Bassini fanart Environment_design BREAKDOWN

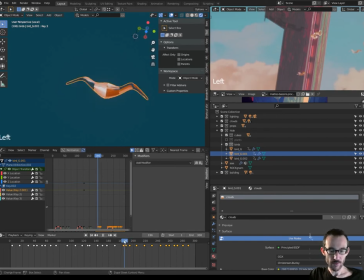Quanto riguarda appunto il battito d'ali ho fatto tre shape case,
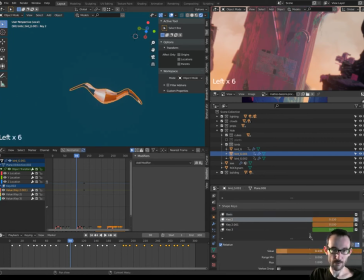questa è la base, il primo semplicemente inclinava più che altro le ali, questo abbassa e alza la seconda parte dell'ala,
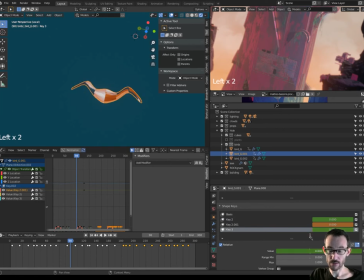mentre il terzo tendeva ad abbassarla in questa maniera. sono due deformazioni che messe assieme
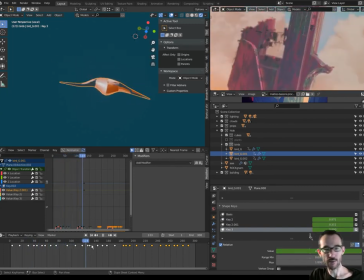così mi sembra che funzionasse non è scientificamente realistico è sufficiente
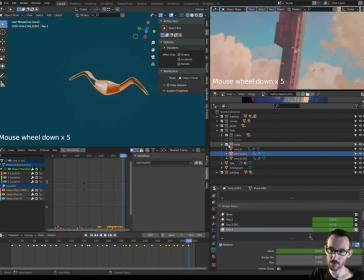per quello che mi serviva essendo molto piccoli gli oggetti questo semplice
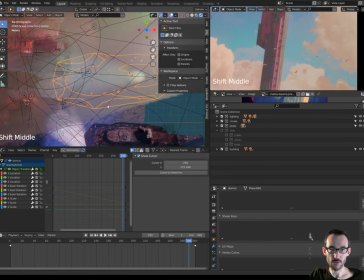oggetto che contiene lo stormo di uccelli è semplicemente
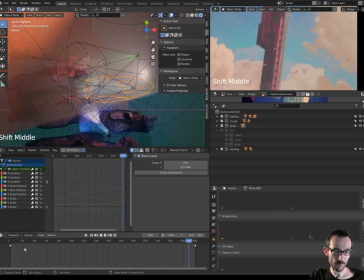interpolato dal primo frame all'ultimo con questo andamento
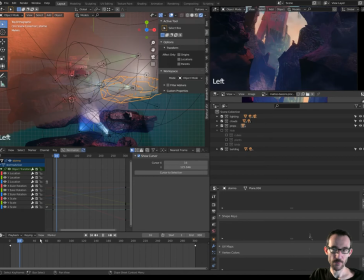sull'asse delle X da destra verso sinistra. In questo modo abbiamo in qualche modo realizzato uno strumento di uccelle.
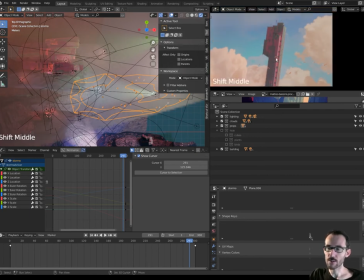E per ultimo ho messo qualche tocco di luce sull'edificio
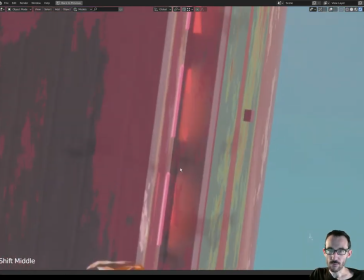proprio per anche per così accentuare questa caratteristica di bucentezza,
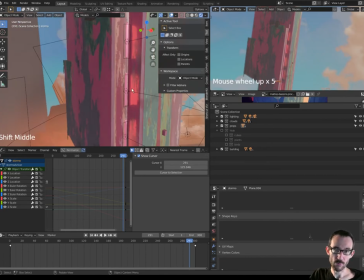una serie di luce che vogliono un variazione per dare un po' più di realismo,
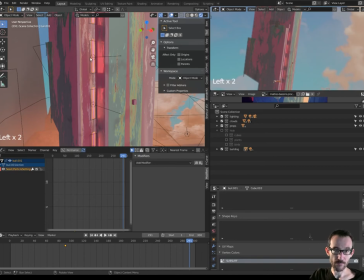però al fine sono nient'altro che luci di tipo area.
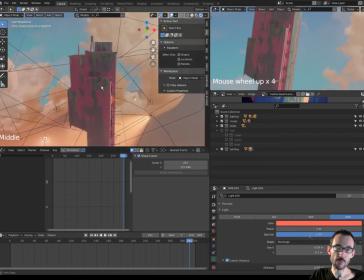E qui e là, dove mi sembrava interessante,
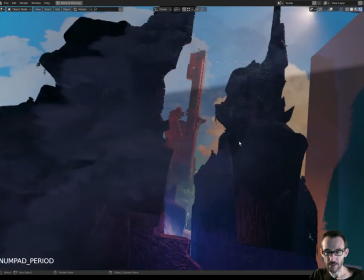ho aggiunto questo effetto di edera, sia in questa parte.
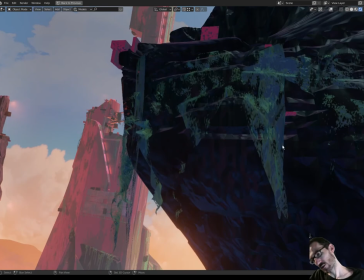Se noi lo vediamo da vicino si nota che è finta,
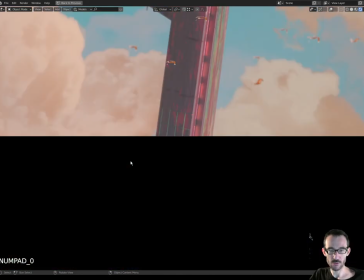però mi sembrava che desse abbastanza movimento insomma agli
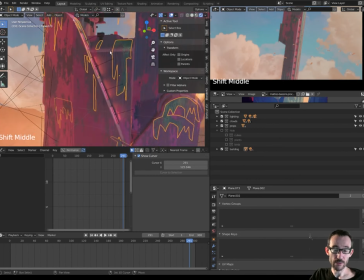oggetti e per creare questa cosa siccome non volevo usare una
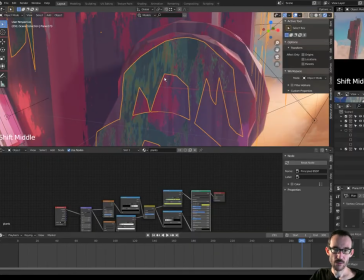texture esterna ho semplicemente creato una texture in questa maniera ho
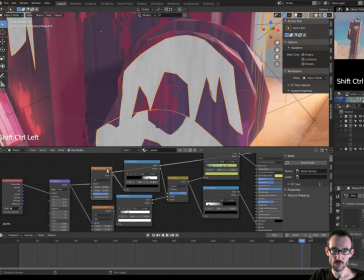generato la mappatura dell'oggetto ho aggiunto un noise texture un altro effetto
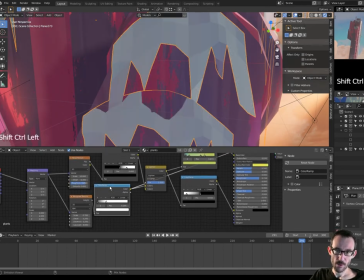musgrave contrastato questa caratteristica,
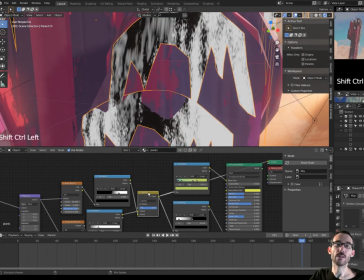ho contrastato quest'altra e sono andato ad associare questi due textos in questa
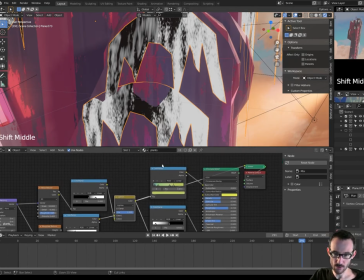maniera che danno un effetto verticale insomma diciamo a questo ho aggiunto una colorazione e
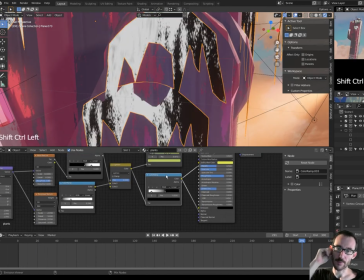anche l'ho sfruttato per creare una mappatura di tipo alfa in modo tale che abbiamo alcune parti visibili,
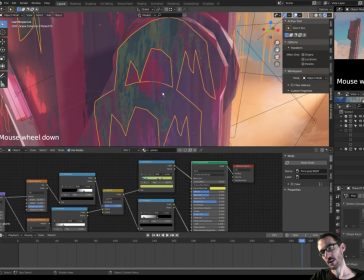alcune no l'effetto finale di semi trasparenza da
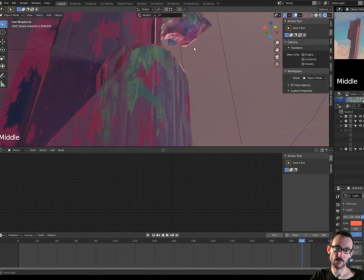questo effetto così un po' elaborato in alcune parti si nota tipo questo
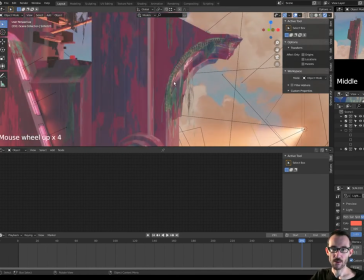è stato un processo abbastanza randomico il punto è che dal momento che noi stiamo mappando
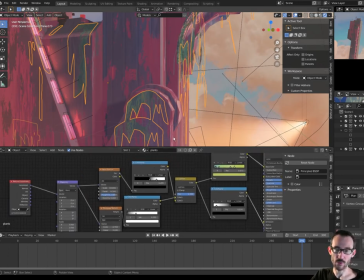e stiamo generando più che altro la mappatura della texture non si basa sulla
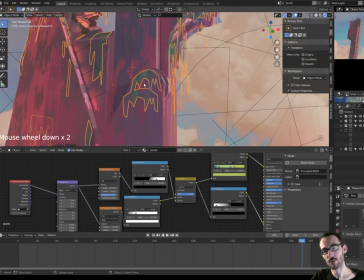UV map che è un aspetto che velocizza parecchio quindi in grosso modo
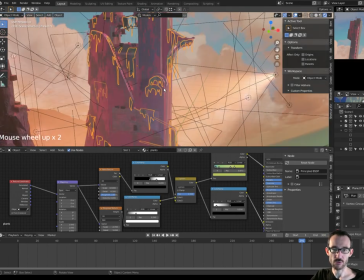nessuno di questi oggetti si basa sulla UV ma a parte ovviamente le nuvole come
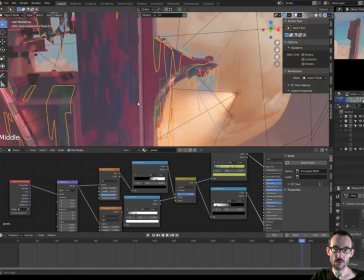ho detto prima e quindi la cosa interessante è che noi abbiamo così
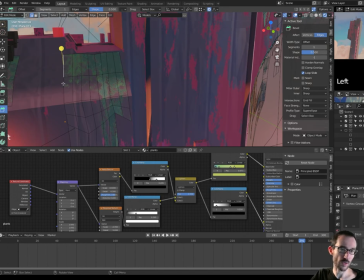questa texture all'infinito essendo una texture procedurale una volta che noi andiamo ad aggiungere Mesh
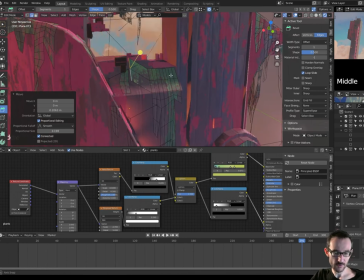questa texture continuerà a ricrearsi e a ripopolarsi insomma è un aspetto che trovo molto interessante